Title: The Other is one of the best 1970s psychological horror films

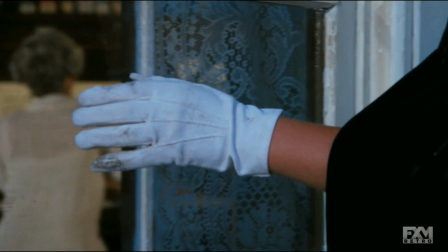[3:12]
when their cousin meets a tragic end and the neighbor lady goes missing that feeling of eerie unease transforms
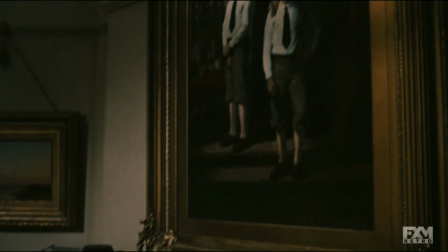[3:19]
into the realization that something very horrifying is happening because
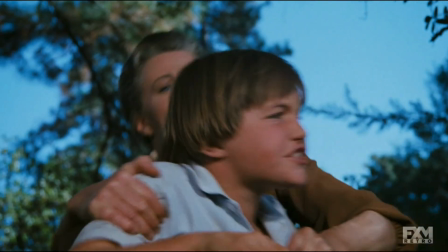[3:26]
once we learn there is no Holland denials
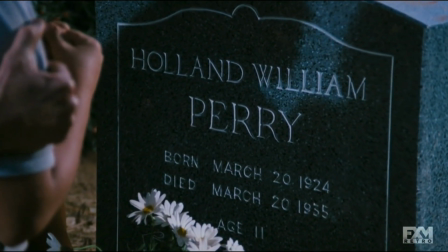[3:28]
and we
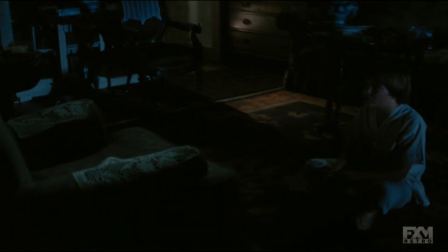[3:36]
don't know if we're watching a supernatural tale or if this is a story of madness Robert Ebert said in his 1972 review of the film the
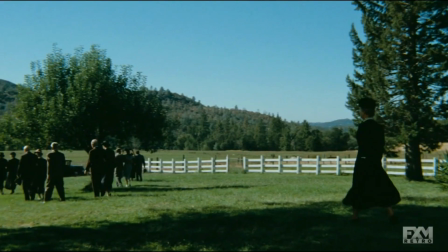[3:45]
other has been criticized in some quarters because Mulligan made it too beautiful they say too
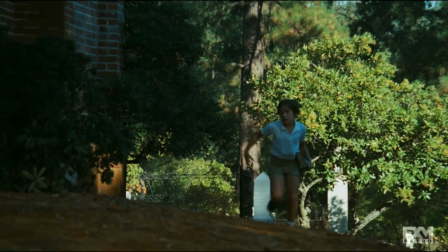[3:49]
nostalgic not at all his colors are rich and deep and dark chocolatey
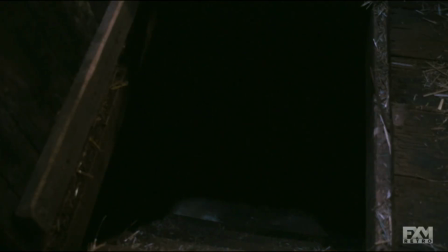[3:54]
browns and bloody reds they aren't beautiful but perverse and menacing and the farm isn't
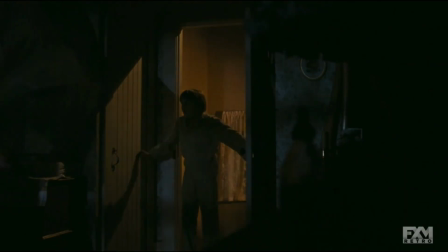[4:00]
seen with warm nostalgia but with a remembrance that it is haunted
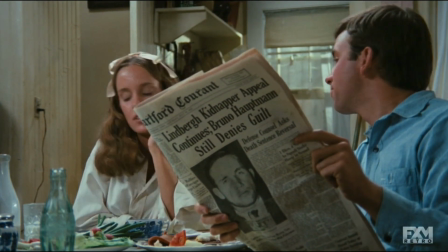[4:04]
there's also all these little sinister details sprinkled in the background that act as malevolent foreshadowing
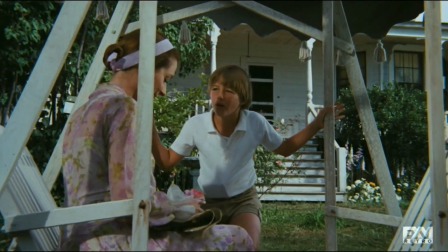[4:11]
the story of the changeling you know the fairy tale about the elves doing a baby
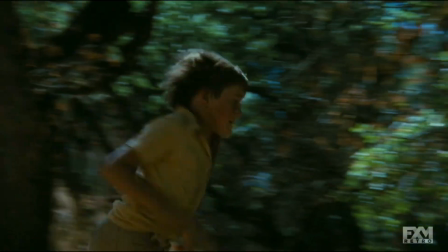[4:21]
the constant clanging of the treasures Niles has hidden away in an old tin
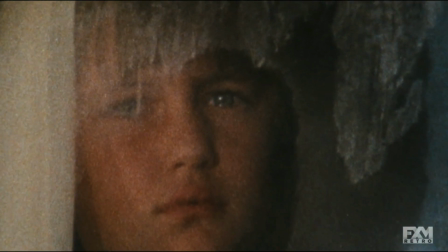[4:26]
can the slightly off-tuned whistle of the theme that is heard sporadically on the
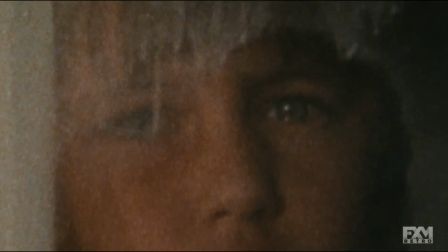[4:30]
soundtrack it raises the hairs on the back of my neck Martin
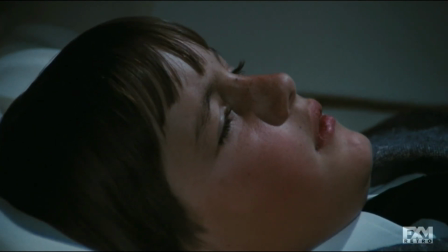[4:36]
and Chris Udvernoki as the twins Holland and Niles they give two of the
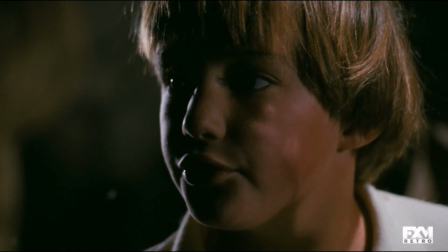[4:40]
best creepy kid performances on film the boys are natural and there's nothing anachronistic or hammy about their performances you believe these are kids growing up
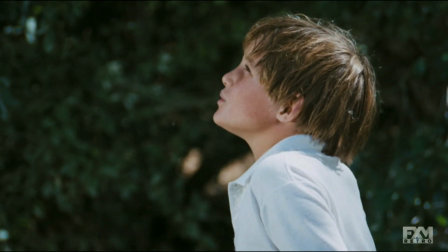[4:49]
in the mid 1930s and I think they're one of the major reasons why this film has aged so well I really do think some films can haunt you
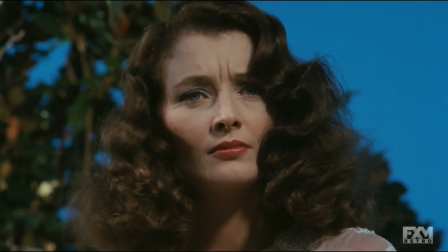[4:58]
in a way that they become like ghosts whispers of dialogue little
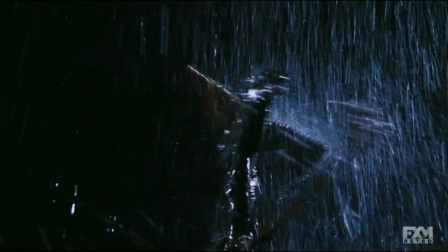[5:06]
fragments of the visuals that appear in the mind's eye to remind you of the unease and terror you felt
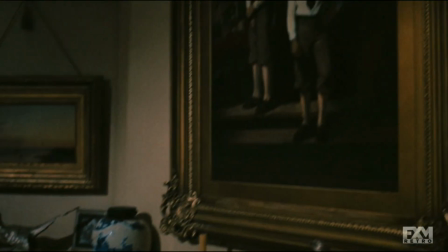[5:11]
the other is that film for me there are 8 million stories in the cinema cities this has been one